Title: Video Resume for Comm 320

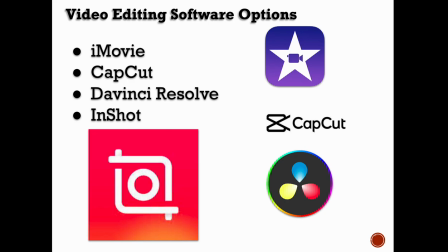[4:03]
When I'm doing a more professional style on my laptop, I use DaVinci Resolve, but for a lot of things, like for social media, I use InShot. You can use whatever video editor you want and just make sure it lets you do multiple levels of video So you can put you talking and then we'll see video or photos on top of that So for this tutorial,
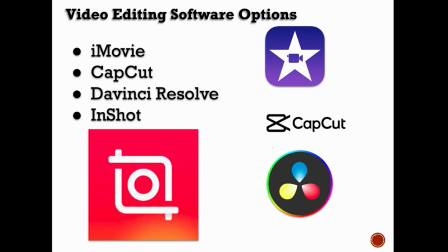[4:21]
I'm going to go through and show you using InShot the basic principles But you can use any video editor that you want So I like
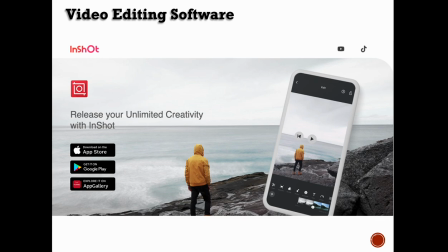[4:29]
InShot because it's available on Google Play and Apple so any platform it's available on it doesn't does not work on a laptop It's only for
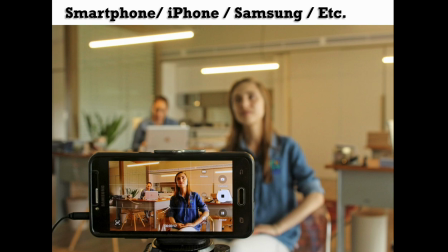[4:37]
phones and iPads and such. So you will need some sort of camera. Now if you want to use your DSLR you're certainly welcome to do that. You probably already know the workflow. For a lot of you using your iPhone or your smartphone is going to be the best bet. So get one of those out.
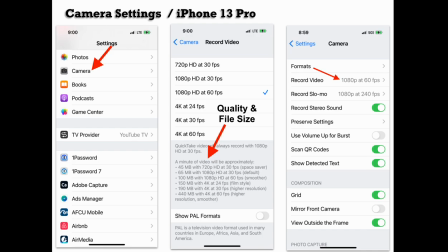[4:53]
Now I use an iPhone and I don't have a Samsung or other so I can't tell you the exact setting but all cameras or phones are going to have some similar settings. You just have to go and find them. So under the iPhone this is from my 13 Pro so you go to camera and then under that setting you're going to see some different qualities and sizes
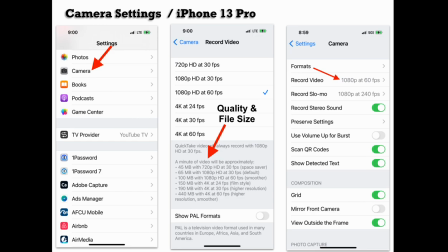[5:10]
we want to shoot in HD 1080 I prefer 60 frames per second but you can shoot at 30 frames per second if you want you just don't want to go to 720 you don't need to go to 4k you can if you want the only problem with that is it starts to get
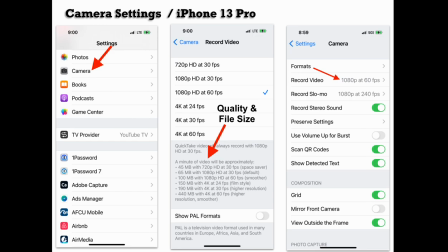[5:25]
bigger file size that's totally up to you but for the internet for web 1080p is usually proficient. And so you can see the formats. Again, for me, I prefer 1080p at 60 frames. It's just a personal preference. You're probably not going to be recording in slow-mo, so you don't have to worry about that.
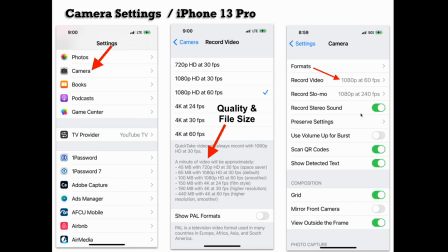[5:45]
And there's some other settings there you can look at, stereo sound, other things. I like to put the grid on so I can see for the rule of thirds, but again, that's totally up to you. Just make sure the settings are set to a high enough quality that's gonna look good. The other big thing is you're gonna want to have stability.
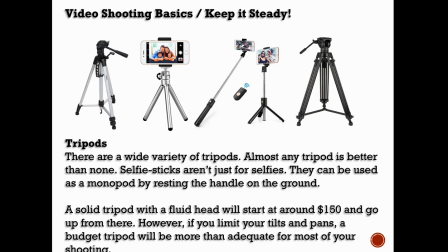[6:03]
You don't want to be holding your camera out in front of you with your arms extended and talking to yourself. So typically some little type of tripod. Now you don't even have to have one. You can put your phone on something that's level and stable if you want to. Just make sure it's not bouncing around and it looks good. We don't like to see bouncy video or your head half cut off, that kind of thing.
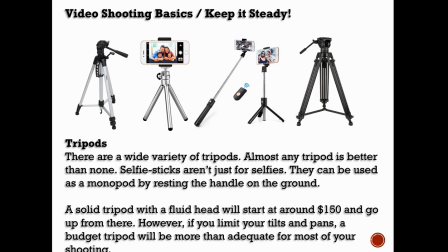[6:22]
So I've got some examples here. Again, don't go out and buy anything unless, of course, it's in your budget.
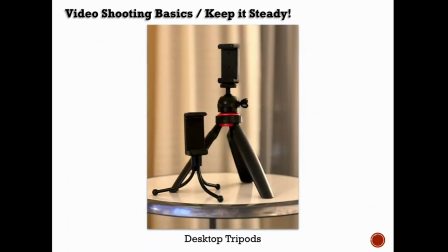[6:27]
But just make sure the camera steady. For the video I shot for this example I used one of these little tripods and they're all over the place but it holds your phone in there nice and easy and keeps it level and steady and all that kind of stuff.
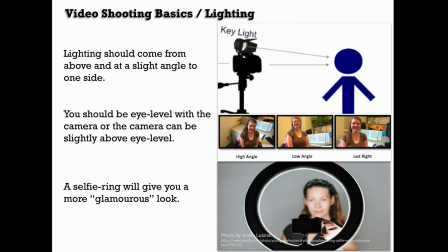[6:42]
Now lighting is a big deal when you're shooting video of yourself you want to make sure that you're lighted properly. When you think about it most light comes from above so we definitely want to be lighted from above however most the ceiling lights or classroom lights aren't very flattering and they give us kind of some shadows under our eyes so if you can have some light that comes from above about a 45
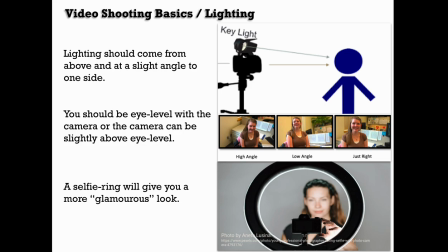[7:02]
degree angle not straight into your eyes but light it from above and slightly to the side to give you just a slight shadow now you can also use a selfie ring if you want to get that glamour look as well but just make sure you're lighted well so you don't have big black bags under your eyes we definitely do want to see your eyes or you're not so shadowed and the other thing you want to watch out
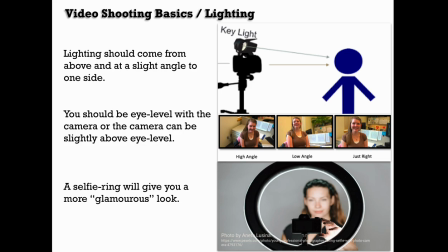[7:20]
for is that you don't have a really bright background so we can't see you and all see is you know darkness.
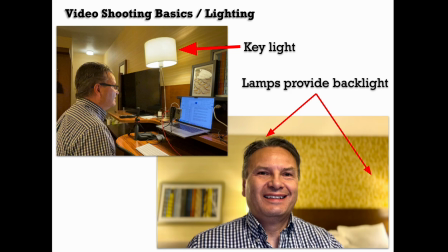[7:27]
So I shot this, I was actually in a hotel when I put this together, so I used that lamp there on my left as my key light and then this was a well-lighted room and it had little sconces in the back so it sets me off. You see how it sets me off from the background so I don't blend into it. And I also used the cinematic mode on here as well.
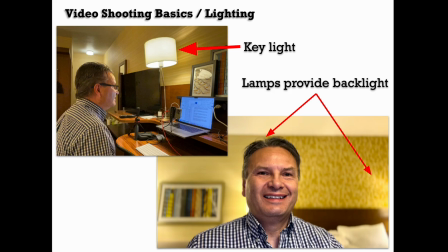[7:45]
So you can kind of see the lighting looks decent. Now this was late at night so I probably should have shaved before I did this but I didn't so forgive me.
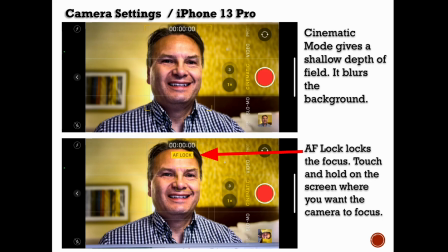[7:52]
So in iPhones there's cinematic mode and there's similar things in other cameras. Simply what that does is give you a shallow depth of field or blurs out the background. A couple things you'll definitely want to check. Your camera is always looking to focus on something so if you don't lock it in then it might meander around trying to focus in. You kind of get this waffling back and forth effect as it loses focus.